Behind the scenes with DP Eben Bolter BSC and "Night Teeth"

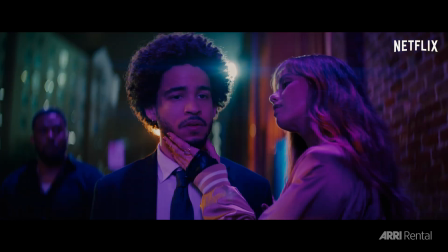0s Hey, Driver. Yes, ma'am. Let's play a game. What would you do if you knew tonight was your last night after?
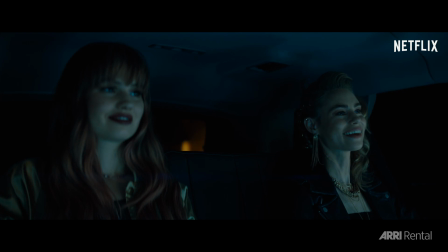7s I'd definitely kill you. Finally, he bites back.
Night Teeth, when he first mentioned it to me, he said it's a vampire thriller. But then we started to talk about how can we do something in this genre that surprises people and exceeds expectations. And in that conversation, you know, just like we had sort of elevated London back on a film called Level Up and on iBoy, it was like, well, what about Los Angeles? Because Los Angeles, you're starting with something beautiful. Like I think it's a beautiful city.
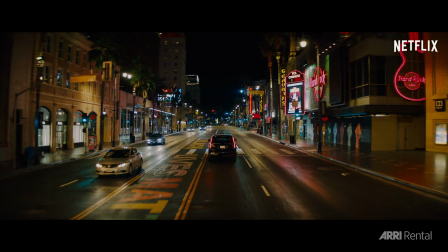35s
You've got the beach, you've got the city. There are so many sort of different looks and it's such a cinematic city. But what if we applied our same philosophy of let's elevate it, let's bring some Tokyo color to it and make it our Los Angeles.
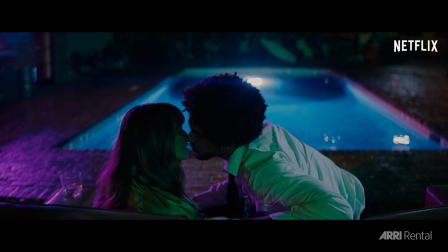49s
So you can get away with being a bit more fantastical. I think inherently when it comes to lighting, I'm always looking for a natural motivation.
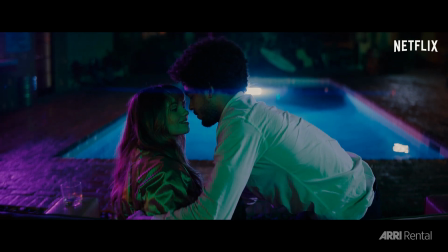57s
What I wanted to do on this was,
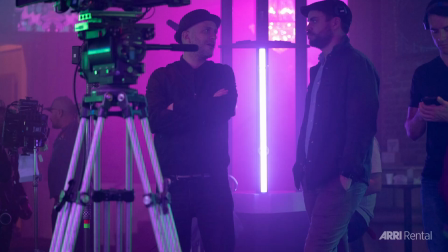58s
OK, let's create our Los Angeles where our Los Angeles has these heightened colors built in practically.
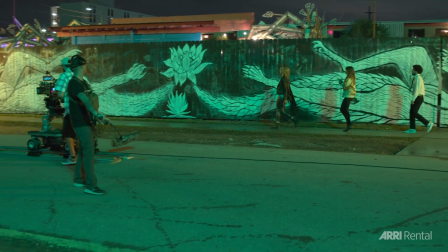67s
So maybe the streetlights aren't the kind of modern LED streetlights that you see in Los Angeles now.
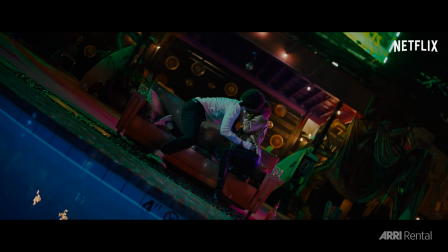73s
They're the old school sort of sodium ones. And let's use things like billboards to wash color down the streets.
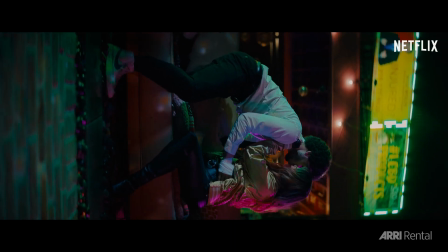80s
So we're not just kind of thoughtlessly throwing green light down a street.
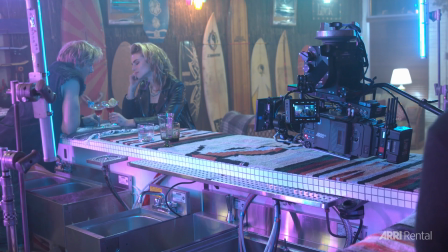85s
there's a motivation for it in camera in shot so it kind of just makes this
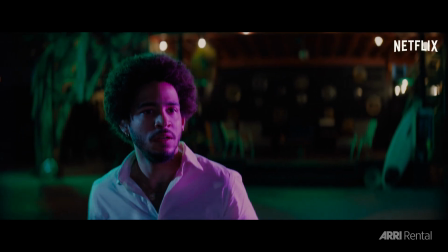90s
world that's heightened and fantastical and colorful but it's
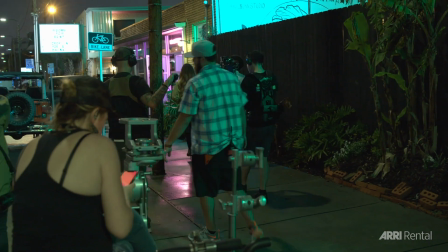95s
still kind of grounded in its own reality we kind of came up with this idea of
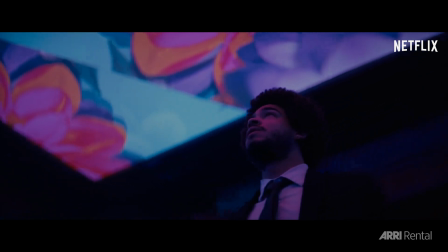100s
neon noir so high contrast
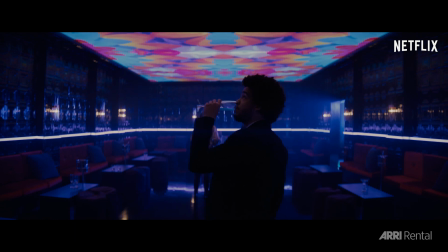104s
imagery really leaning into deep blacks and really trying to enrich this world with sort of neon and bright fantastical colors we really
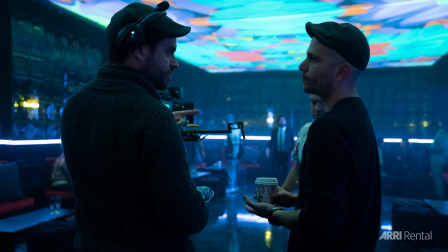114s
could get our head around the entire story and plot out a colour journey,
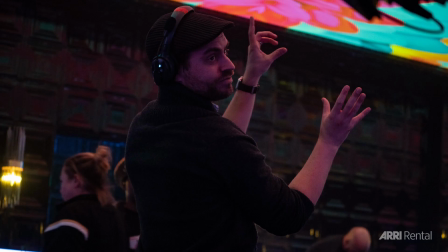119s
a visual journey, so that we tease elements at the very beginning. We then have a little bit of daylight when we get to meet Benny and let's really make the most of that daylight and really make the sun feel like a really hot,
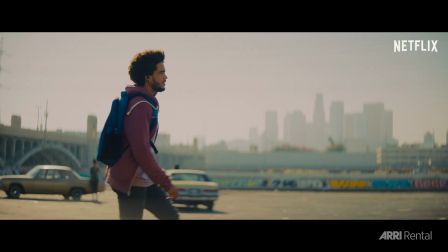130s
warm character because it comes back later at the end of the film. And then when it comes to the night,
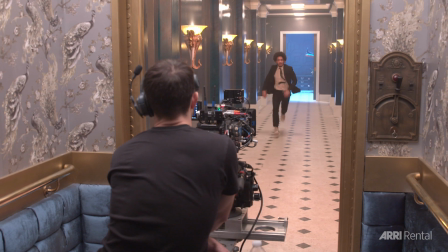135s
let's have this rabbit hole journey where Benny goes down this rabbit hole and finds himself and all these incredible locations.
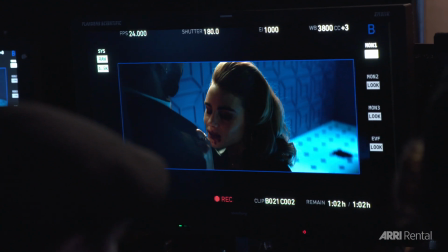142s
And let's make sure each one is kind of visually signposted as its own area with its own theme and its own colours.
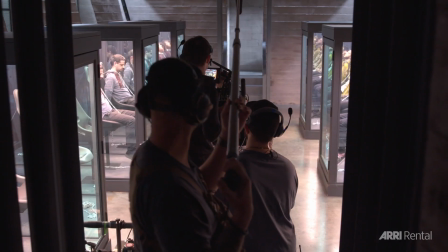149s
And there was a very sort of clear plan visually with regards to colour. There's a lot of conversations about what, you know, what is the costume because that costume has to hold up to all of these sets, to all of these colours. And we had the idea to make the most of that, to lean into that as an opportunity.
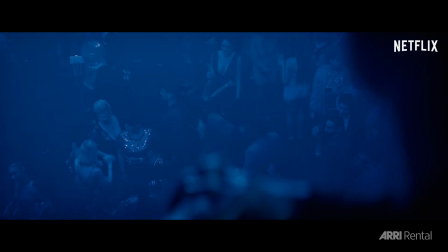166s
Let's make them shiny, for want of a better word.
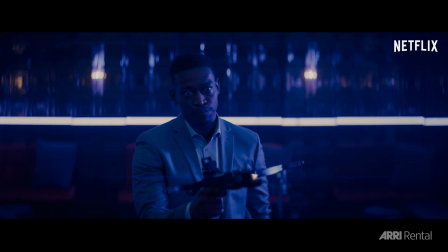169s
So rather than, you know, matte or darker things, we wanted textures and colors that reflected light.
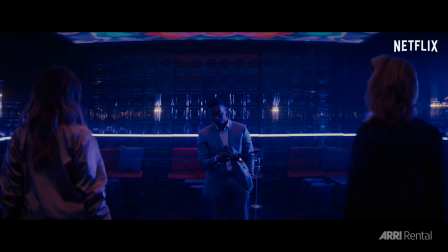178s
So our costume designer was amazing at coming up with all kinds of ideas that subtly reflected light.
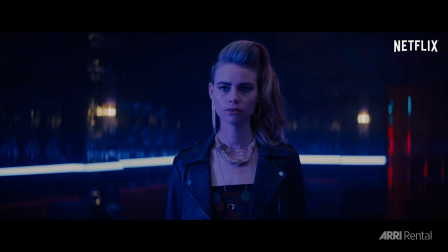185s
Whichever location they were in, wherever they were, whatever was happening,
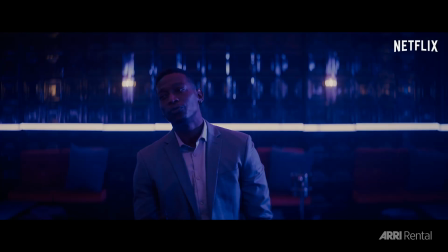188s
basically the color from my lighting and the set would sort of bleed onto them and would reflect off of them.
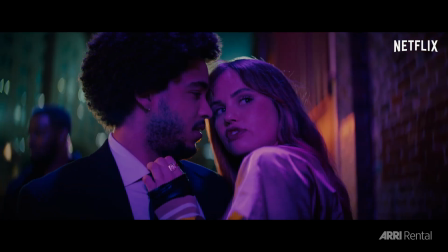194s
Kind of like glitter, like a disco ball. I think it's an adventure film.
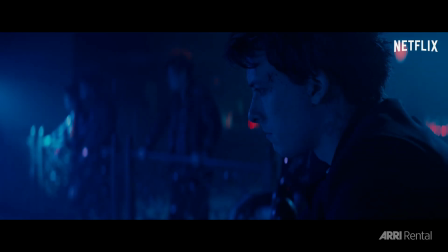198s
It's a bit of a thriller, but actually it's almost in the kind of ambling adventure thing.
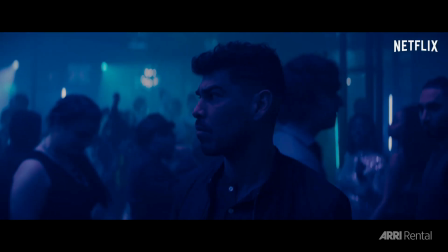203s
It's characters who are out of their comfort zone, into this adventure, meeting dangerous characters. So we sort of thought by combining on the camera and lenses side, that kind of 70s, 80s anamorphic aesthetic with quite sort of modern,
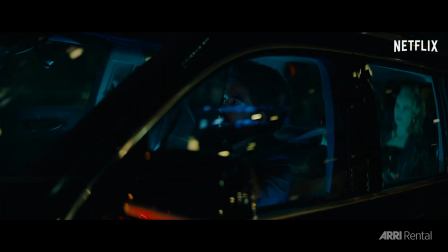216s
colorful neon lighting, we would probably end up with our own thing. We had to have anamorphic no matter what. I did want that sort of large format, shallow focus, modern feel in that way.
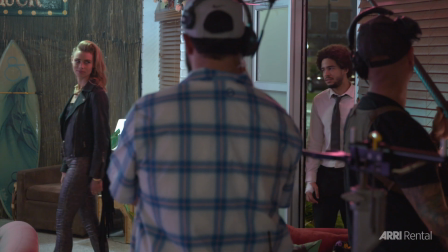227s
So then when it came to lenses, it was Simon Sertes mentioned these Cadwell chameleons.
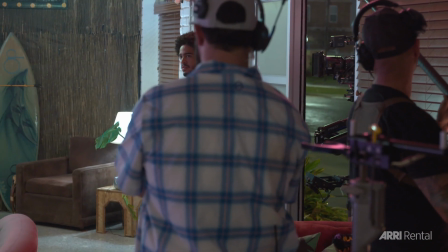232s
He just had one lens available, the 50mm.
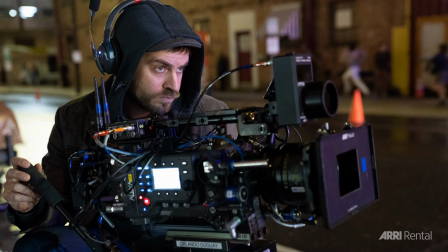235s
And we love the idea of being able to sort of center frame Benny on this 50mm, really wide anamorphic lens, but with really shallow focus. And as he's taking in something in the foreground, crazy stuff's happening behind him.